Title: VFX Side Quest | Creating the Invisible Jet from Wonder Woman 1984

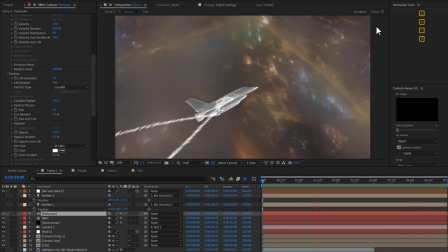12:17 Now this plane is flying perfectly along the x-axis,
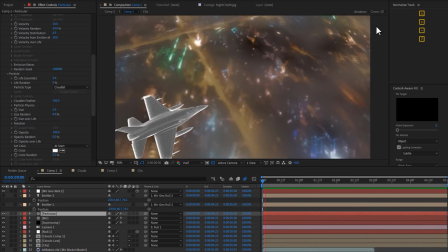12:22 and it looks a lot like the particles aren't trailing off of it fast enough compared to these foreground clouds.
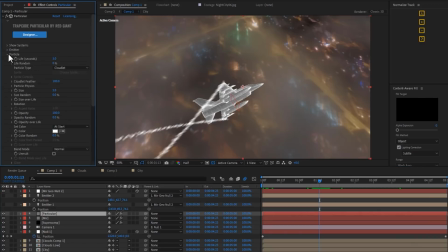12:29 So I'm just going to cheat by going down to Fast Physics and opening up Drift. Now Drift replaces the traditional wind in Trapcode Particular.
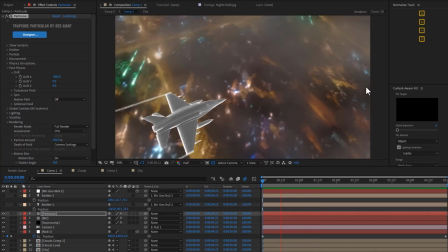12:40 So I'm going to turn this to a negative value to push the particles back behind the jet faster.
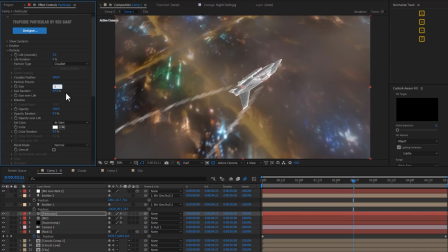12:49 A couple more tweaks to the size and opacity variation of these particles, and I am very happy with these contrails.
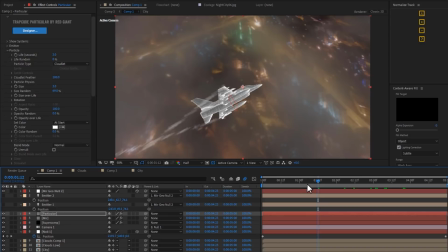12:58 So how do we now combine our mirror and particular layers into our Supercomp composite? Well, we click on the Supercomp layer, open panel,
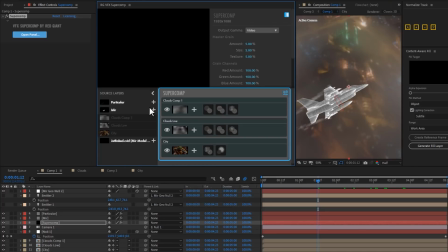13:09 and here under source layers, you can see particular and mirror. We'll click plus to add mirror to this comp.
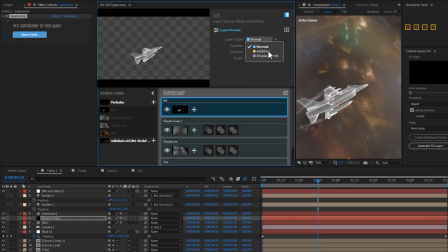13:17 And this may be a new feature to some of you, but under the layer type, there is the option to choose displacement.
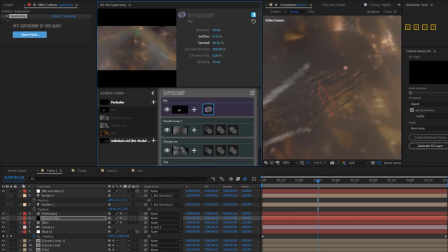13:25 Now watch as I tweak this a little bit until I get a nice subtle displacement ripple. Now let's integrate our particular layer. I'll click the plus and then I'll go left here to some presets.
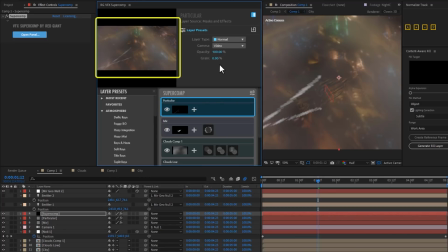13:41 As I hover over any of these presets, you can see a little preview up here of what it may look like.
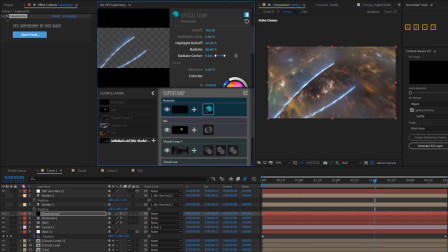13:47 And whoa. Anyway, obviously it's really easy to get distracted by presets in Supercomp.
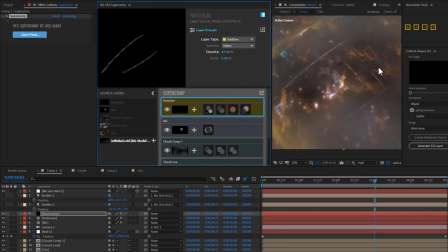13:56 I'm gonna exit out for just a second and take a look at how my comp is coming together.
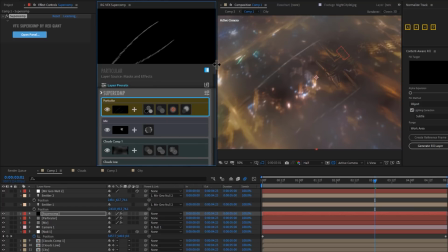14:00 Now, one of the readability things about this plane is that it doesn't do really great buried in all these clouds right here.
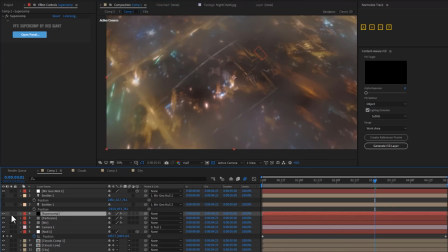14:08 You can't see it very well, but I have a very straightforward solution for that.
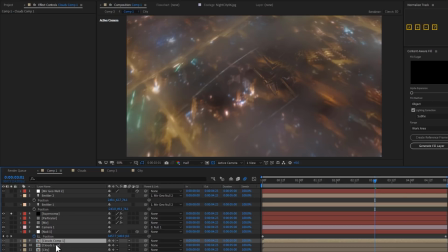14:14 You can always edit your layers down below Supercomp and they'll propagate themselves to it.
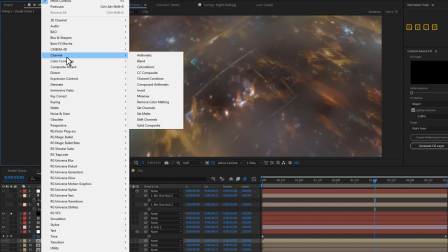14:19 So I'm going to select my foreground cloud layer and then apply the set matte effect.
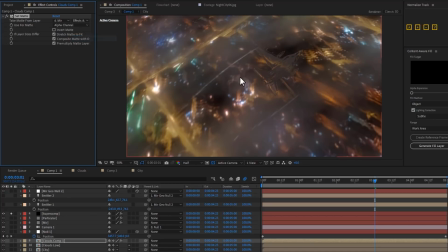14:27 And as the matte, I'm going to take it from my mirror layer, its effects and presets, and then I'll check invert matte. And look what we have now. The mirror shape is holding out the foreground clouds as if the clouds can't exist where the jet exists.
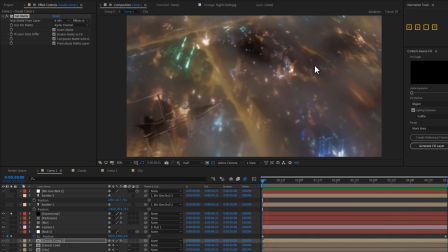14:46 Pretty swell.
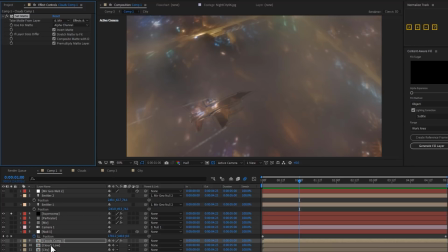14:48 And just out of curiosity, let me see what would happen if I applied that set matte to the lower level of clouds too. And wow, that's too strong. And it's reminding me, I see the clouds being kind of, you know, distorted in the background of the jet shape.
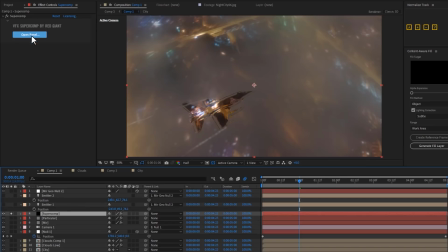15:06 So I'm going to go into Supercomp and I'm going to reorder these layers.
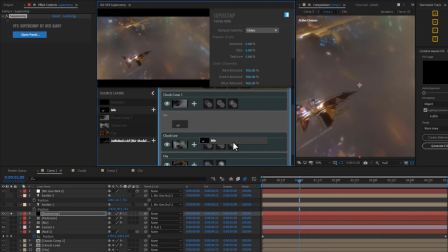15:11 Instead of having Mir up here above these two clouds, I'm going to drag it down below them.
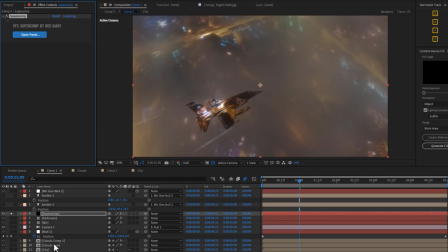15:19 All right, that's looking much cleaner. In fact, a little bit too clean.
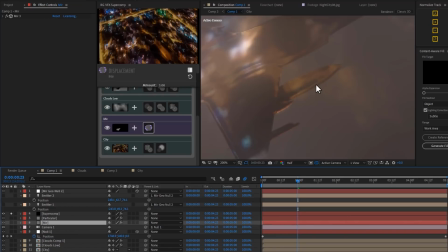15:25 Now, in theory, as this, you know, jet is parting through the clouds, there should be a little bit of a trail behind it.
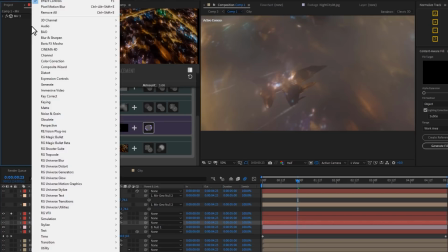15:31 So there are a couple things we can do to add up to that effect. I go to my Mir layer and add CC Radial Fast Blur.
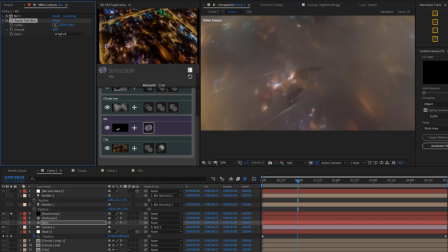15:40 I put it over here and smear the layer backwards to give myself kind of a fake speed effect.
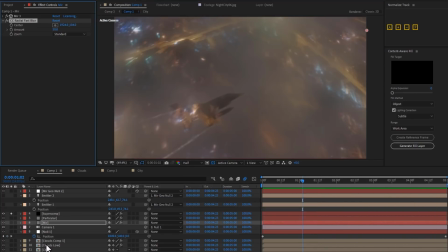15:47 And then I'll go back to my lower clouds, enable that set matte effect again, and I'll add some radial fast blur here too, which will kind of push some of the clouds back into the jet, but it'll make the jet more visible.
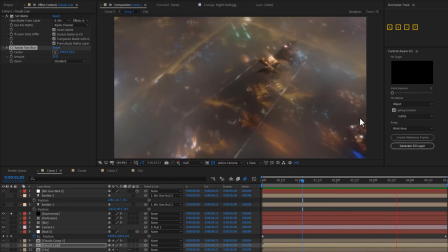16:04 This is all working pretty great, but I think that we need more of a holdout behind the plane,
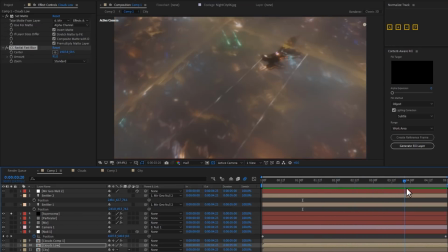16:11 sort of a trail where it's broken the clouds apart. So to do that, very simple.
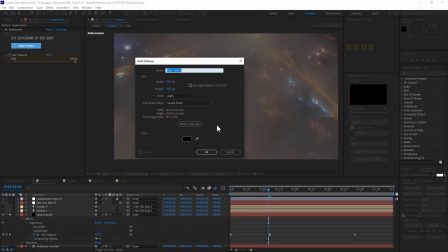16:16 Add a solid, add particular.